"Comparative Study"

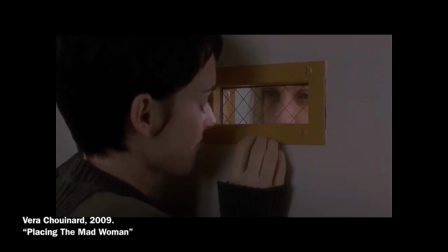245s
Girl Interrupted ultimately shows two female leads being pit against each other,
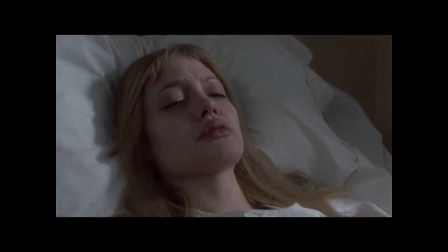249s
with one girl cured because she conformed to binary codes of female morality, whereas the figurative mad woman remains in literal constraints. For example, one of the few times Lisa is clothed in white, symbolizing purity,
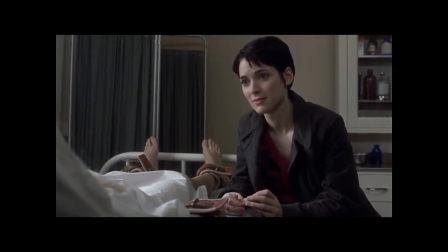262s
and is placed in bright natural lighting is when she is constrained, left with all her emotions and vulnerabilities exposed.
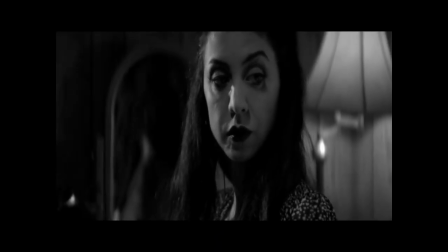271s
In contrast to this, A Girl Walks Home Alone at Night does not rip apart its characters to present an opinion about female normalcy.
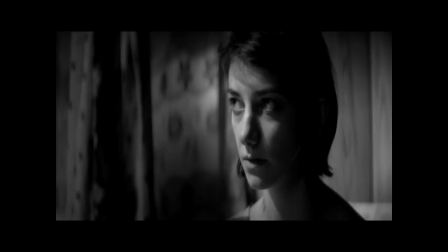278s
Instead, it prevents women and femininity through their dynamic and impactful connections,
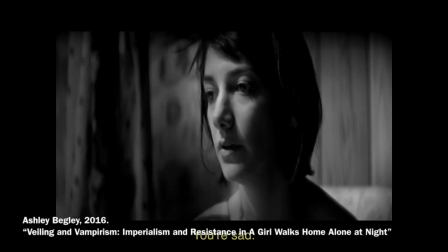283s
thus establishing nuanced characters that develop beyond the central conflict or problem they are assigned with.
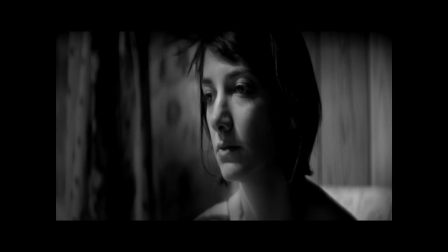290s
In terms of Addie and her protector, the girl, the relationship is of two women of the night that fight against a heteropatriarchal society to obtain purpose as well as happiness.
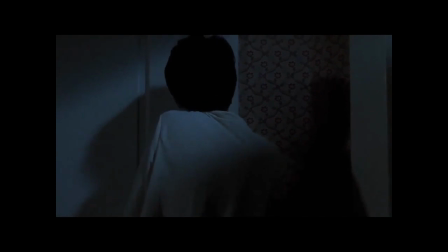301s
The two films parallel in their representation of the typical archetype of the toxic, abusive male character.
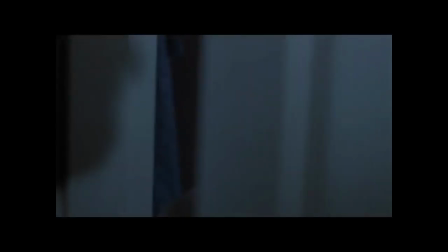307s
However, the contrasting time periods of the two films play an important role in the outcome of these characters.
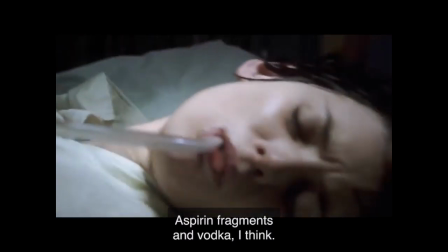312s
In Girl Interrupted, Susanna's abuser reappears in her trauma time and time again.
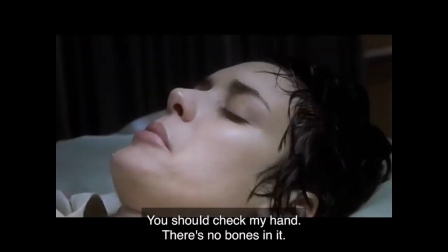317s
He is shot from behind a door or window, solidifying an unnerving presence and potential for damage that he can have on her life.
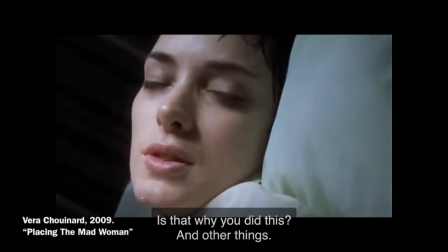324s
However, the secrecy and lack of importance given to her physical and mental trauma depicts a stigma against victims of sexual abuse in the 1990s.
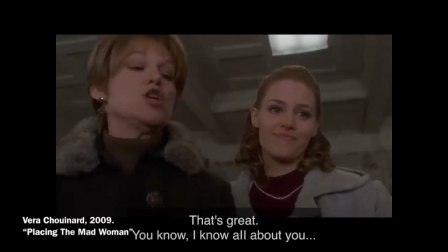333s
Furthermore, Susanna's interactions with others in the film is effective in depicting how
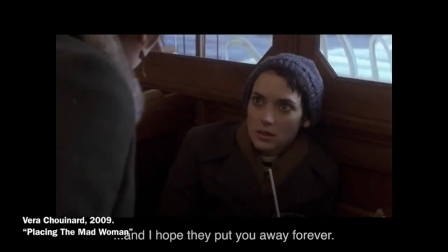337s
society often forces the role of traumatized adolescents onto the shoulders of young girls,
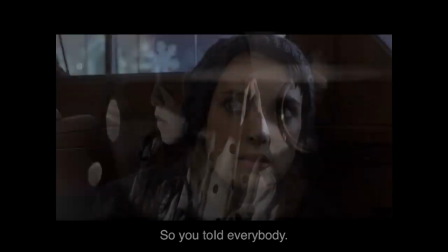342s
but subsequently stigmatizes and marginalizes them. The archetype of the male abuser is carried past cultural barriers and time constraints,
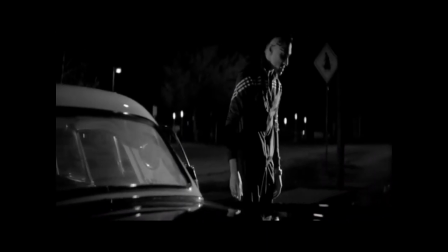351s
as we see that in A Girl Walks Home Alone at Night, the men are a reflection of the violent patriarchy of both American and Iranian societies.
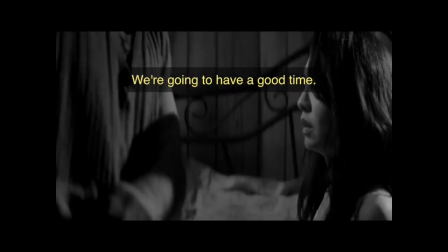358s
Their dominance is illustrated through the figure placement of male characters.
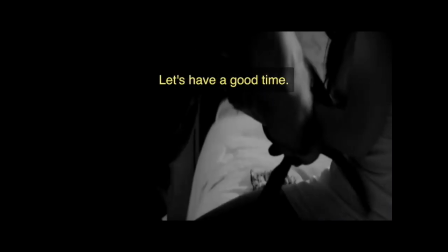362s
They look down at women from a higher position, and this elevation is a result of their own oppression against females.
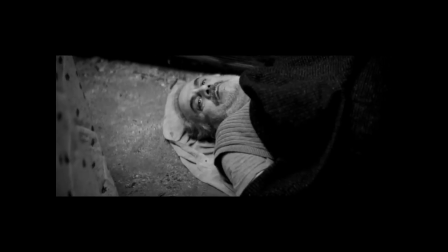369s
However, the key difference between the men in both movies is their outcome,
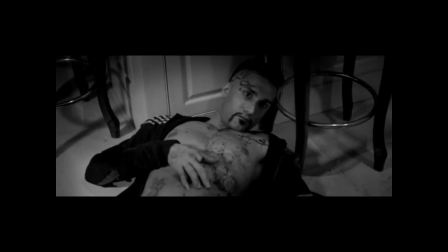372s
as the power the male figures have in A Girl Walks Home Alone at Night is quickly lost as they become powerless and then lifeless due to their thirst for domination and power.
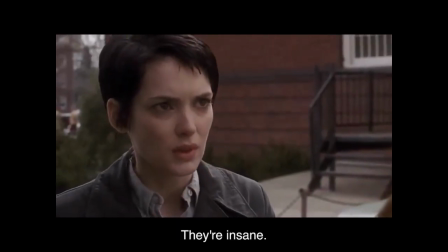383s
Ultimately, A Girl Walks Home Alone at Night and Girl Interrupted both provide a lens into the stories of women who are marginalized by their societies,
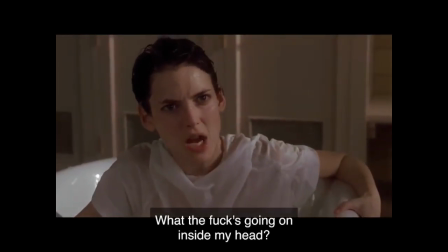391s
women who often become a monstrous other figure. However, there are stark differences into the narratives they use.
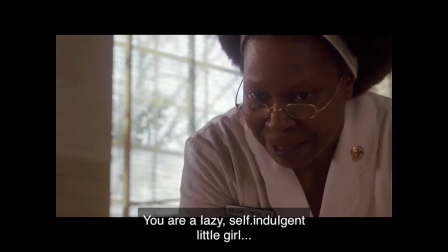397s
Girl Interrupted provides insight into how gender-based social policies suppress and harm female identities.
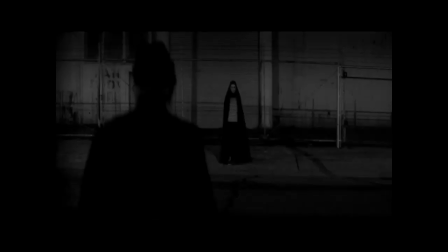403s
On the other hand, The Girl Walks Home Alone at Night uses gender expectations of a young woman vulnerable to a
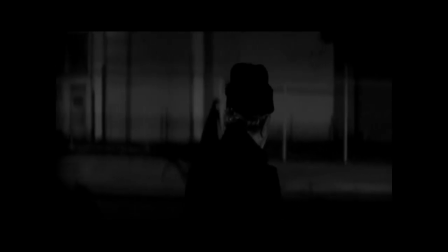409s
masculine world and subverts them to create a female threat that uses her identity to destroy toxic masculinity.
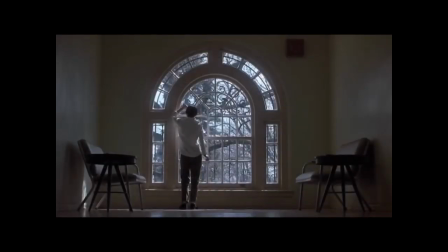416s
In conclusion, using gender theory as a critical tool while watching movies with female protagonists,
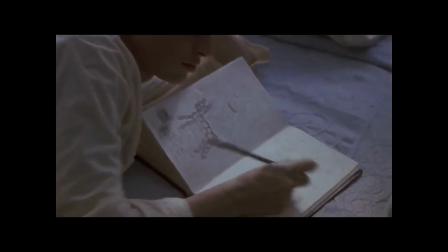421s
such as Girl Interrupted and A Girl Walks Home Alone at Night, allows us to question the accuracy of the representation of female characters.
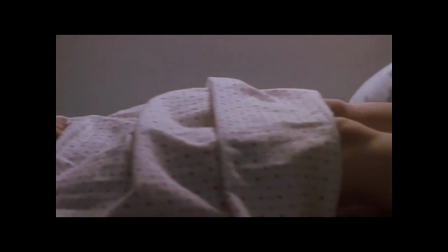428s
Through both movies, we can see that women that subvert heteropatriarchal and binary gender norms are often labeled as monstrous.
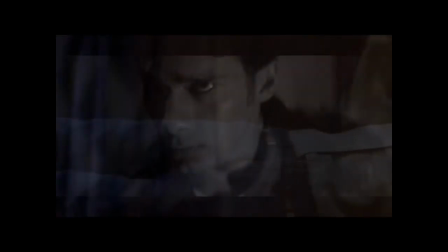435s
As such, the application of gender theory in both films allows us to see how the best movies are often
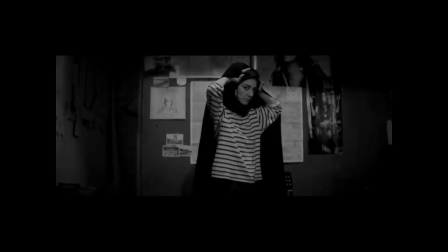441s
those that manipulate gender norms to create a commentary on the treatment of masculinity and femininity in real life.